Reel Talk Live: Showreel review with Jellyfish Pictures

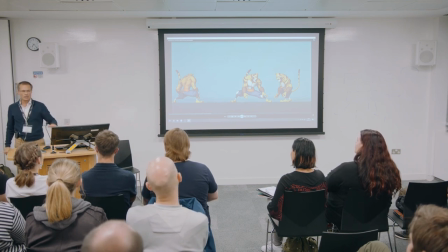Don't put them in your reel. Try to be, well, the more convincing possible every single time. what I see here is again Melissa
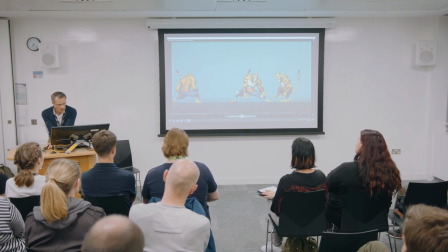should work more if I can play there is a little bit of lack of weight especially with this big guy so
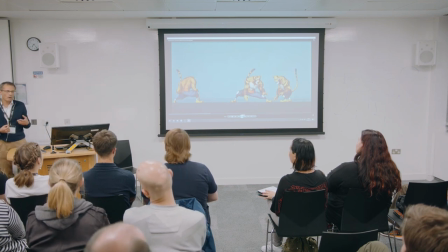a way to make this guy and it'll be more appealing is to have it slightly a sharper movement which we don't have here when he's rising is it again a little bit so if you put a sharper movement and then you have a bigger momentum then you can have a weight that when it goes down is felt much more than what it would feel here. There is weight but I don't think it's crafted in a way that it gives us the real idea of this guy. I can imagine that it's huge so I would imagine a little different weight on this guy for sure.
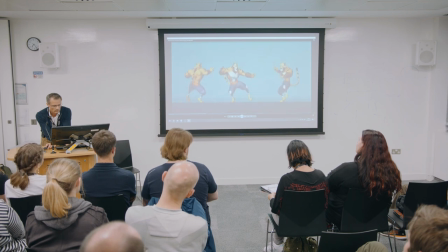Also in this animation what we could add to make it a little bit more appealing is some follow-through movement. The tail, for instance, is following very much everything else.
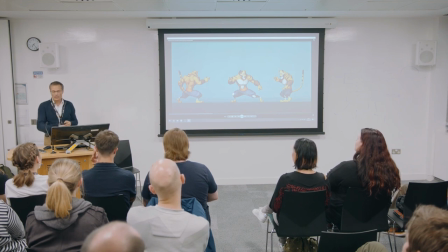And I always suggest to have an object like tails or other stuff. Always try to start with a contrary movement, even within the same body. many times to make it interesting if I want to if I'm three-quarter and I and I turn like this you see I've done it involuntarily now but my hands didn't do from here to here those are my two key but when I break this down I start to do like this this hand is it went in the opposite direction all let's do this is this is it is a little trick but if you use it wisely it is really effective because it makes the old movement much more interesting. Also because it gives you the opportunity to have something that you delayed, and when you arrived into your pose, you still have something in movement. So you will never have the impression to have a robot moving like this, but it's very organic because different parts move with different speed and in different moments, or set all those things if you can.
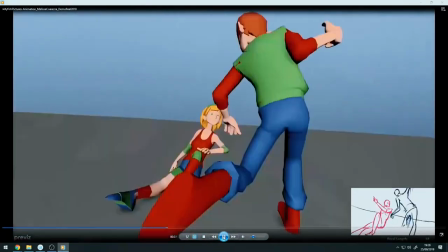Okay, now we have this piece. This piece is interesting because I cannot know,
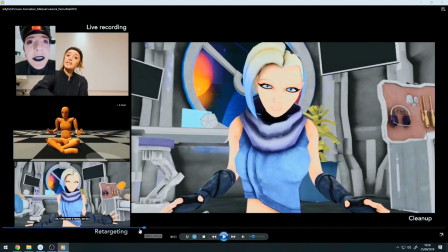but as you can see there is a little square
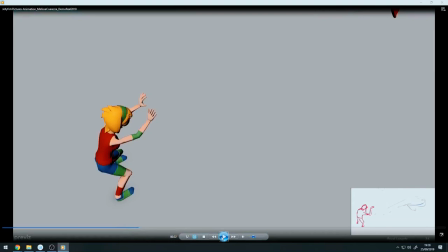underneath with the 2D animation. Now, I don't know if Melissa did the 2D animation, or she took a piece.
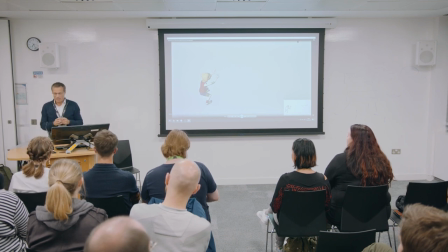No idea. The point is, I say this because the 2D animation is much stronger than the 3D. It's much more interesting, if you see it. Never do that. It's the final result that has to be more interesting. If you have done a very cool 2D animation as a block in, you have to plus that if you want to show a 3D animation on top of it otherwise you show me the 2d animation and i'm very happy because it's pretty good have a look if
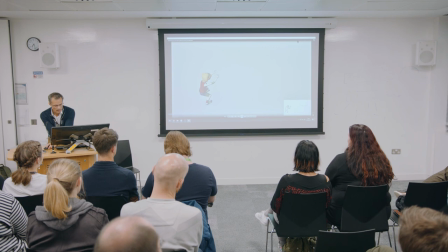i can play it